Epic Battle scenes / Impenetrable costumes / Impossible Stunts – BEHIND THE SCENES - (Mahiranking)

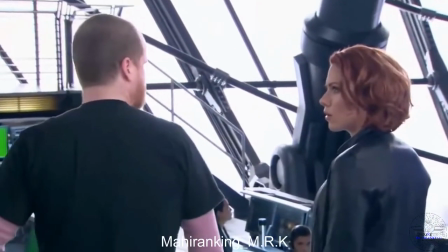16:19 Scarlett also had some help from her stunt team to execute all of the fight sequences she had.
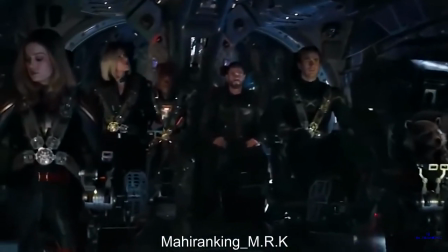16:28 Besides the actual actors, there wasn't much that was there during the filming of Black Widow's first adventure to space.
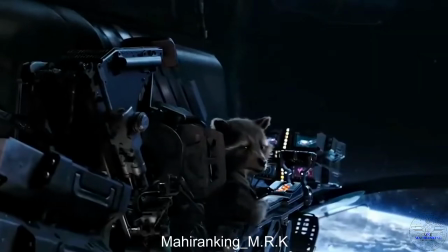16:35 And even then Bradley Cooper wasn't sitting in the pilot seat in place of his character Rocket.
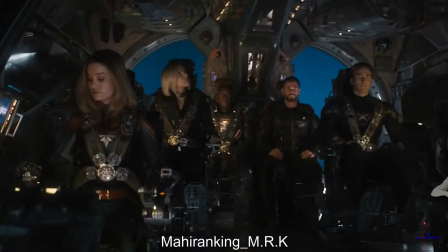16:40 Rocket, along with the entire spaceship, and Captain Marvel's suit were added in using computerized special effects.
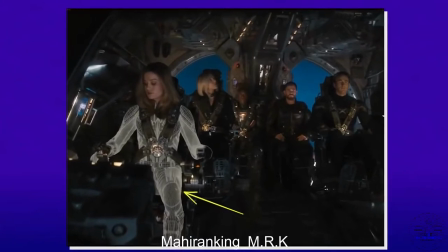16:47 If you look closely, you can see motion capture dots that Brie Larson had to wear in this scene.
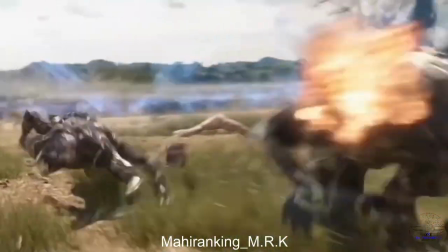16:53 This earth-shattering, or should we say earth-blipping, battle in Infinity War was filmed on location,
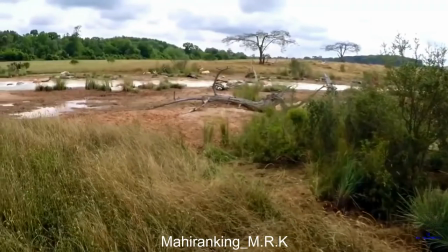17:00 but they needed multiple blue screens to transform an ordinary field into the battlegrounds we saw in the final cut.
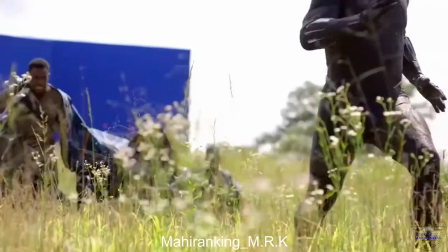17:07 They even have blue screen platforms to add dimension and help the actors by adding some realism to it all.
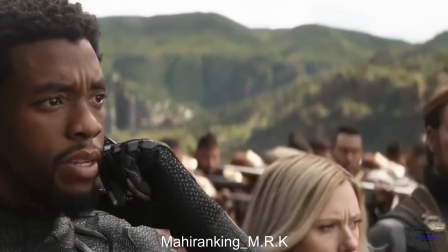17:13 With Black Widow on the front lines of the war, she was in midst of all the special effects, like the Wakanda shields that were non-existent behind the scenes.
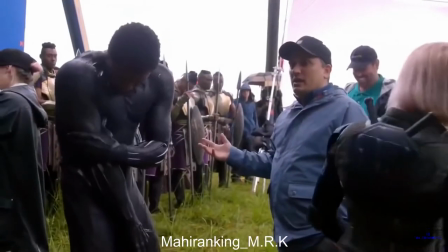17:21 Filming these moments took a lot of imagination on the actors and directors' part.
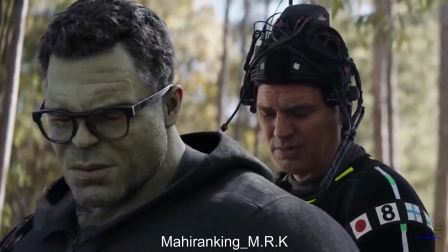17:27 Mark Ruffalo hasn't been shy about how embarrassed he was to have to wear a full motion capture suit while filming amongst the other Avengers.
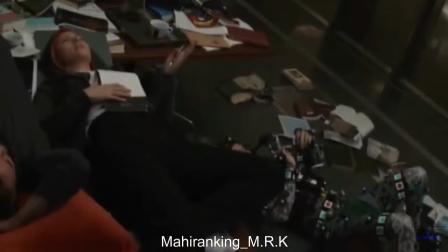17:37 But during this brainstorming sesh, it definitely helped out Scarlett. Having Mark act out the scene instead of just digitally adding in Hulk afterward allowed
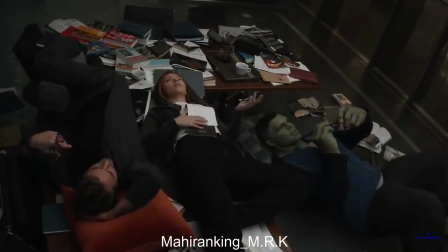17:45 Scarlett to carry out a proper conversation instead of her having to rely on imagination.
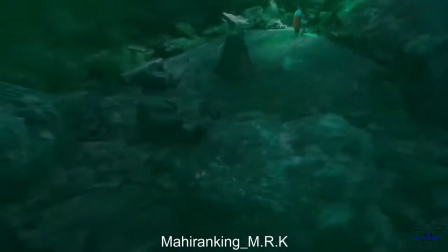17:51 Far From Home wouldn't be the same movie without its incredible special effects.
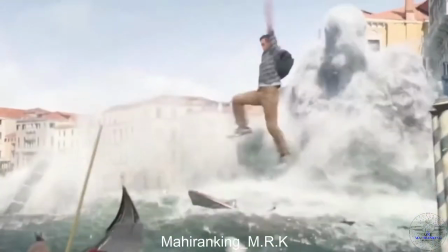17:56 Everything from touching up Spidey's suits to creating the elementals required multiple companies, hundreds of people,
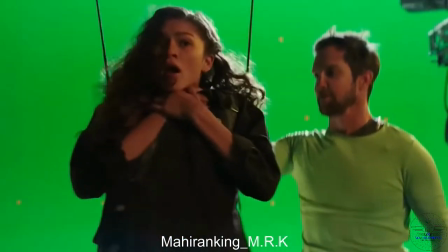18:03 and hours of work, so we'll spend this video breaking down their additions to the film and just how incomplete it would look without them.
And every interview, he's like, when I wear the bubble hat, I'm like, what are you doing?
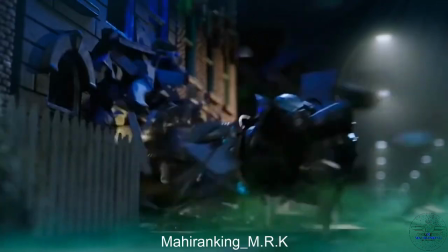18:17 Far from home's most memorable scene has got to be the intense illusion battle, the big midway fight sequence of the film.
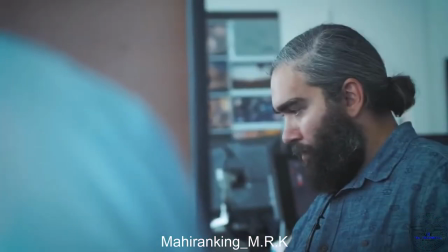18:25 Framestore, the company in charge of the sequence, was given an unusual amount of freedom to create the scene.
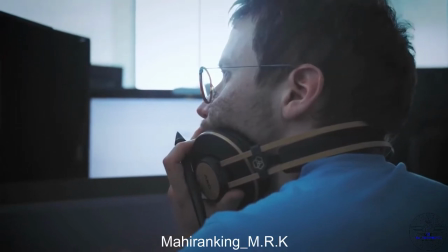18:30 They weren't given a set script to follow.
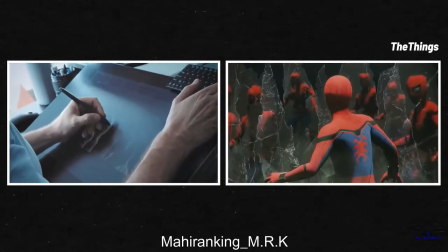18:33 Instead, they were given the creative freedom to come up with the concepts for the illusions at the same time they were animating and adding effects to the shots.
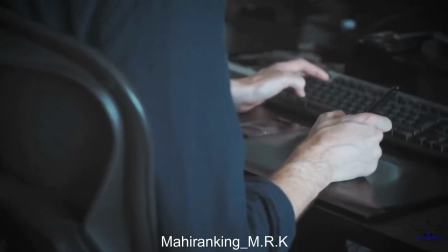18:41 This gave them the unique opportunity to provide direction for the on-set production team.
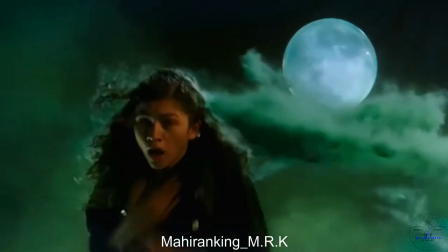18:46 For example, with this shot where MJ is attacked by Mysterio,
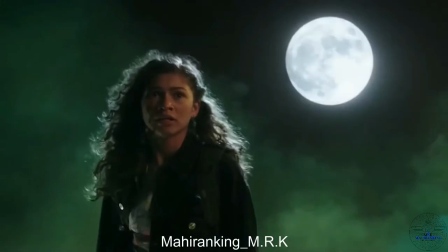18:50 Framestore blocked out the animation ahead of time with a CG MJ, complete with precise lighting from the moon and lights of the Eiffel Tower.
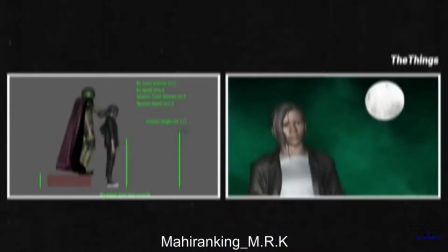18:58 This rendered footage was passed along to the set production, who were able to recreate the exact lighting Framestore needed for the shot.
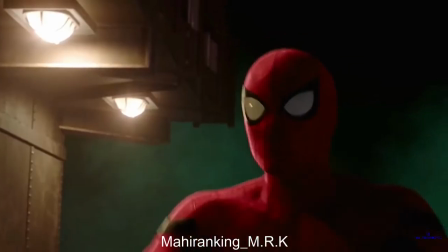19:05 This allowed them to slip Zendaya's performance into the final product looking absolutely perfect.
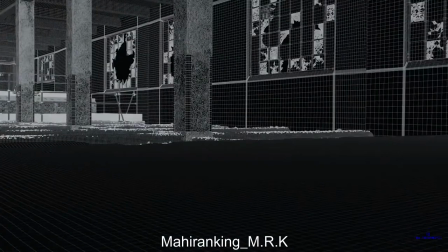19:11 By the way, the construction site where the battle takes place? 100% CG.
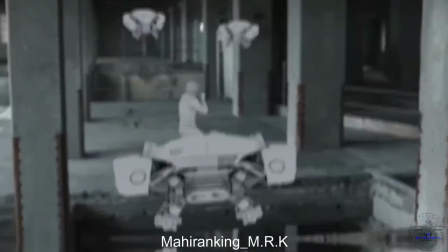19:17 Framestore created the entire building model, adding Tom Holland's mocap footage on top.
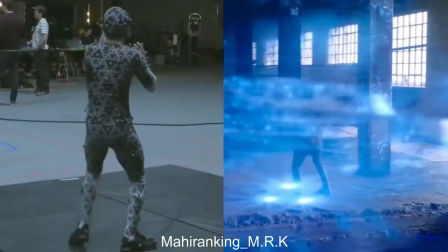19:22 They used a mocap suit instead of filming Tom in costume to save time on set.
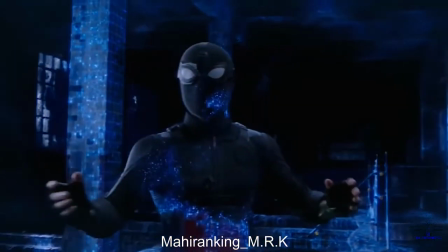19:27 All of those reality-bending illusions would have meant way too many costume changes for just one sequence.
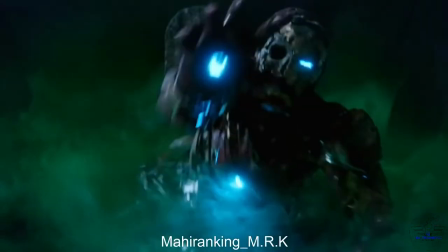19:33 That nightmare-inducing zombie Iron Man utilized mocap as well.
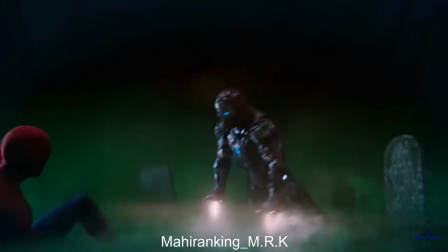19:38 Framestore went through several designs for the undead hero, finding the right balance to be horrifying without showing anything too gruesome.
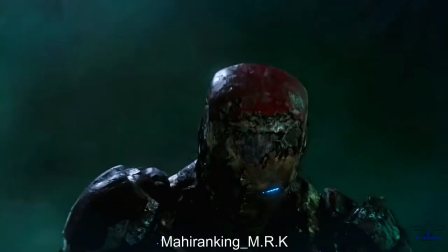19:46 The final product finds a good middle ground, resembling a mummy beneath the broken bits of machinery.
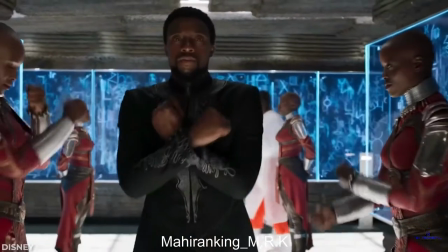19:52 Marvel moviegoers are no stranger to the incredible holograms of this cinematic universe,
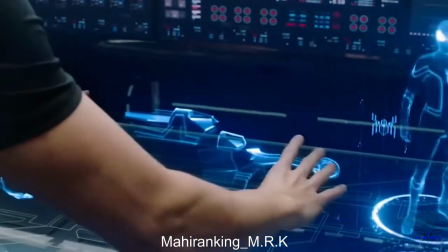19:58 which means the VFX teams have to keep their designs consistent with the Marvel style while
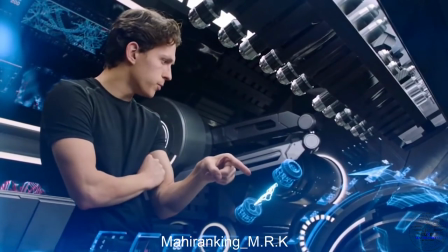20:03 putting in a few new twists to keep the visuals from getting stale for longtime fans.
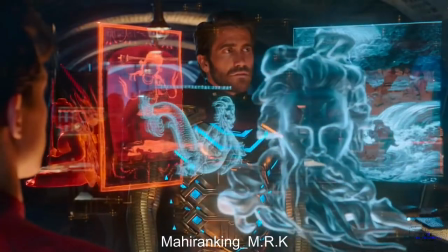20:08 For this scene, where Mysterio is introduced as Quentin Beck and explains the elemental attacks, filming was done using a special light box table.
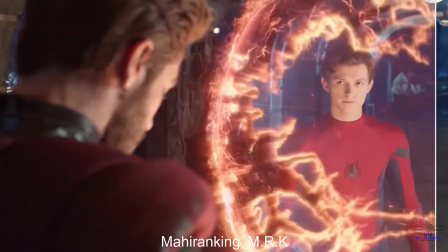20:16 Rising Sun Pictures had to not only design and place the holograms in the scene,
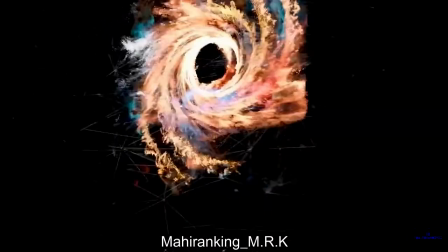20:21 but adjust the lighting and colors depending on which holograms were showing to make them look like they were really in the room with the actors.